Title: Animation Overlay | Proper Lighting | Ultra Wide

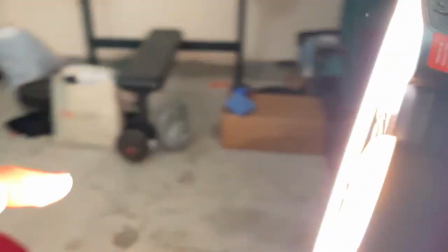I made it a cooler color and
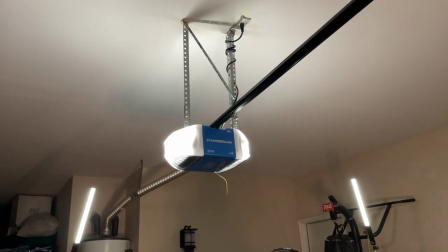What I'm gonna do too is I'm gonna hire these RGB lights here on the top one two three I'm gonna come around right here
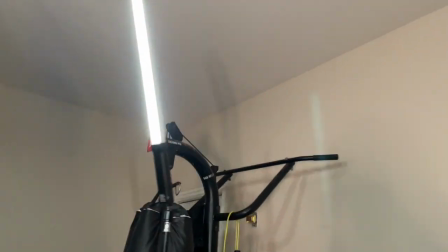one two three I'm doing this for all four of my RGB lights and it's gonna be brighter one two three and you
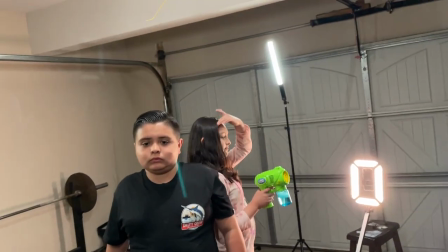guys will notice it's gonna be a slight difference and any little difference when it comes to lighting makes a big difference on the actual production so let's go ahead and
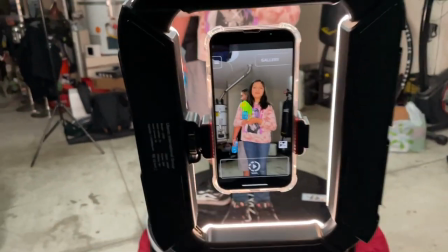do this and we're not gonna use ultra wide just yet but we just we changed the lighting here on this second video let's
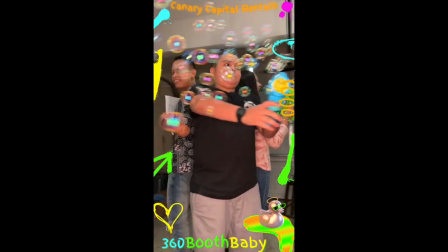go all right operators so as you can see on this video
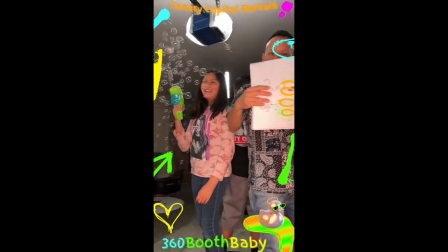it's still somewhat warm not as warm as the previous video but
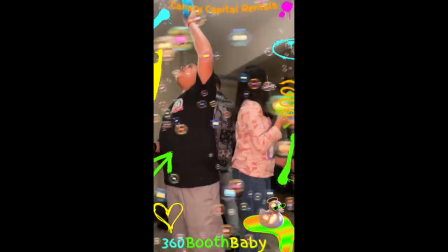you can also see that as an overall whole space it's a little brighter
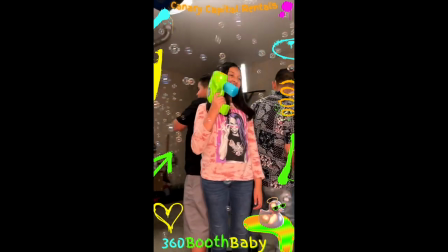because we did turn up those rgb lights now ideally what we want to do is we
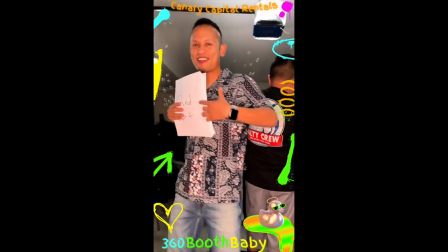want to take take the the warmth and make it a little cooler and you guys are going to see how this improves when we make the next adjustments
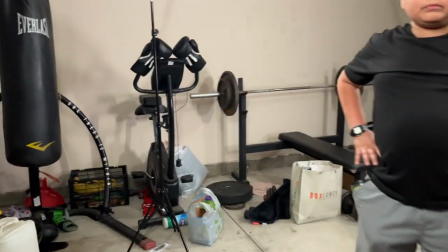one thing i really want to point out just really quick is just know how high these rgb lights are guys so look at look at
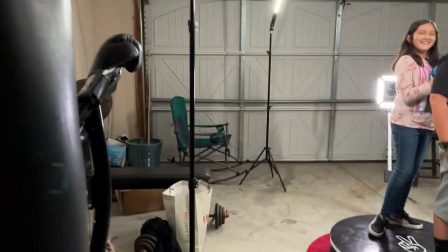the photo booth right here right and then look at the lights so the higher you have these lights and then you angle them looking down the
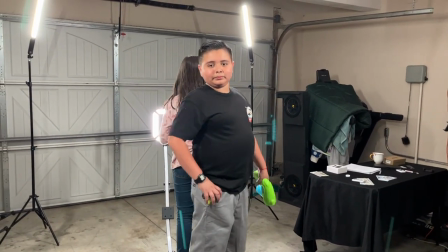better the quality is going to be trust me on this try it out experiment it for yourself all right now this right here is a good video
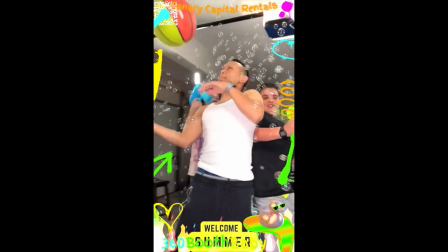look at the lighting look at the colors how vivid they look right this video it's no longer way too warm anymore the lighting is nice and bright not too
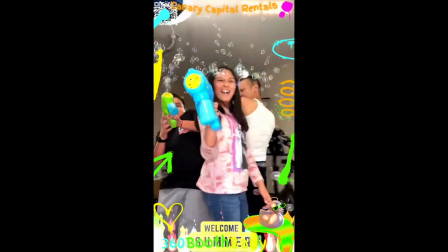bright and just everything pops a lot better and this is where you want to get at
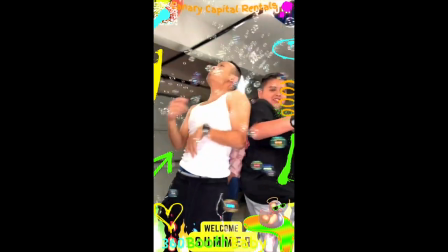with your production at every event enjoy for
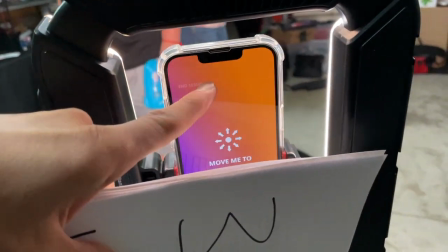this next video we're going to use the ultra wide feature and what i'm going to do as well is i'm going to go into the settings not not the not
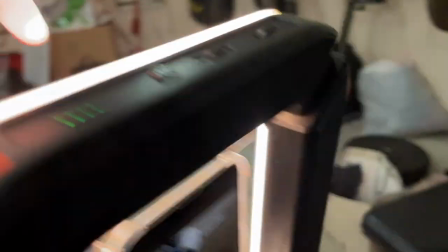the phone touch pics settings but this light and i'm going to make it a little cooler uh just so that we can figure
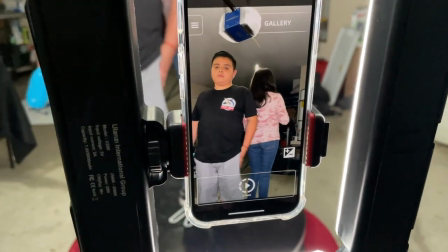out what i think right here we're going to go with this amount of coolness and then we're going to go to ultra wide on touch pics uh when you go to
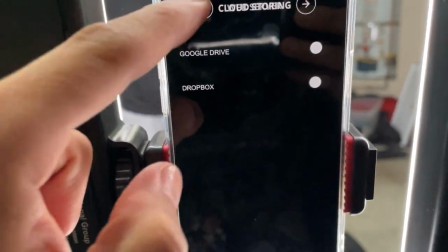ultra wide on on a touch pics guys you're going to realize that unfortunately you give up some of the quality so let
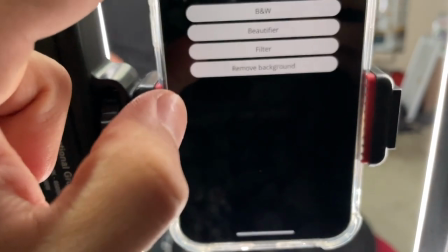me show you exactly what i mean let's go ahead and do that i'm just looking for the section for the ultra
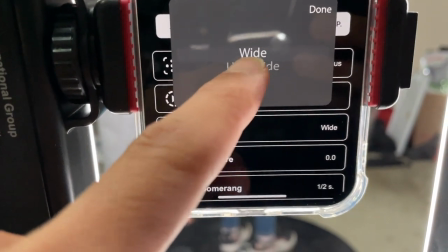wide right here lens type ultra wide all
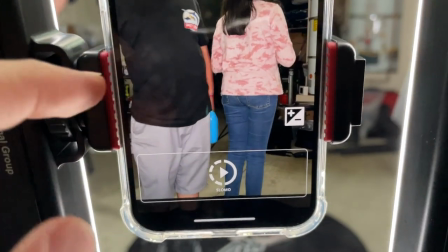right cool did i select it correctly
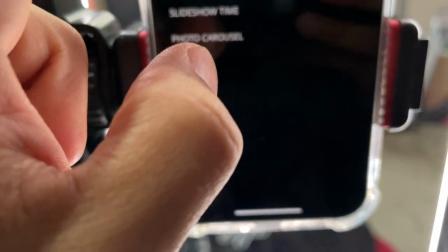no i
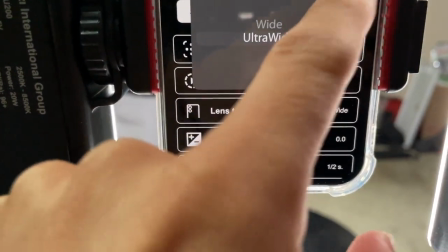didn't hold you right done warning
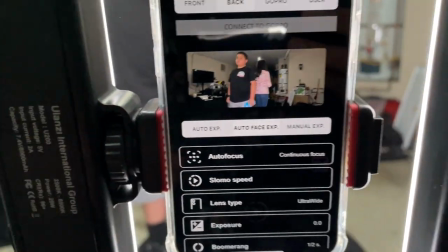okay go back so this is how the ultra wide looks like you'll
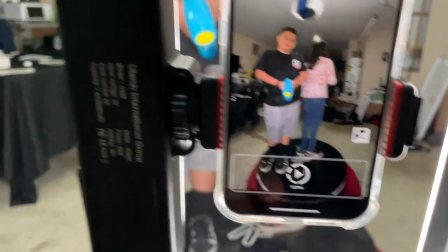see that the the you'll see the video right now so what i did is i made it ultra wide
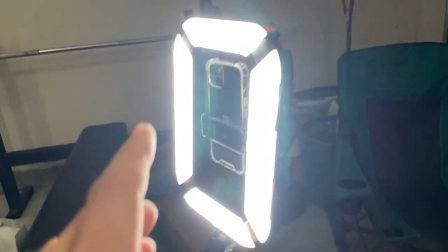on this last video and i changed this to a cooler temperature and for the lighting
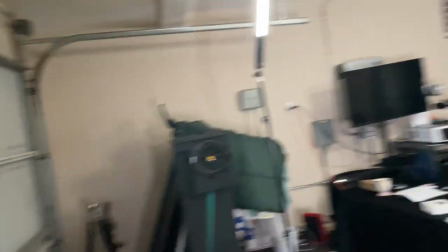i'm going to go up one more level here for the the top lights
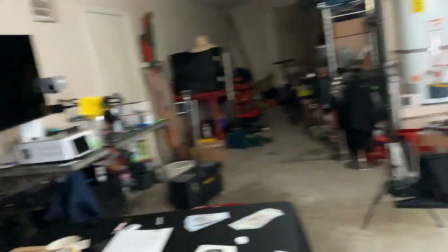in these videos you'll notice the lighting difference
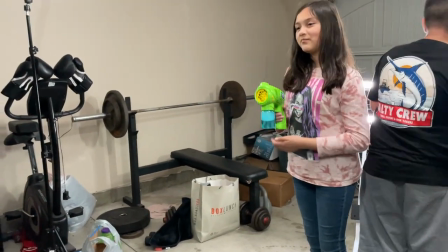um when it comes to the 360 photo booth why are you guys so quiet it's spooky
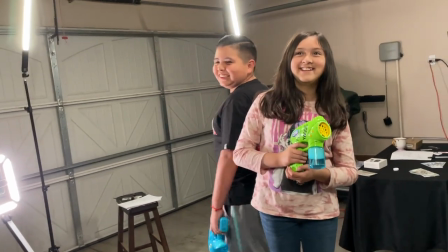like what are those minions don't talk uh when it comes to the 360 photo booth
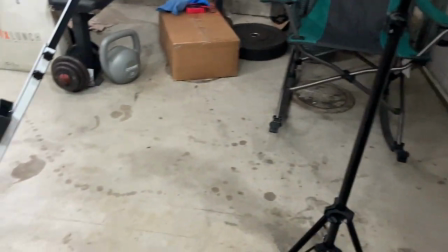you guys always want to do the events at night or indoors outdoors when the sun is out the quality don't come out the same all right so So let's go ahead and shoot this last video.
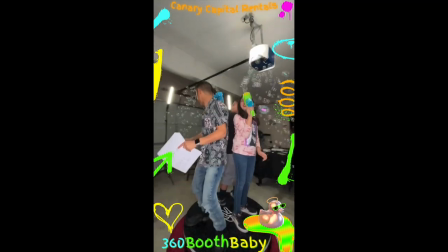All right, so you guys can tell right away, the ultra-wide does look cool. However, you will lose some quality.
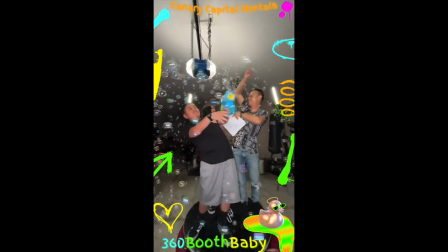If you pay close attention, it looks a little grainy. It's not as sharp anymore.
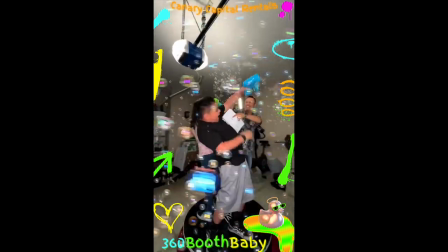And that's because we're using a camera lens on the phone. That's not the primary lens, it's the ultra-wide lens.
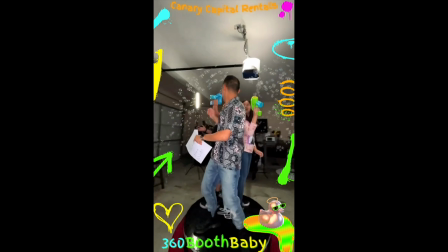It's not the powerful standard camera. So you need really good lighting for this feature.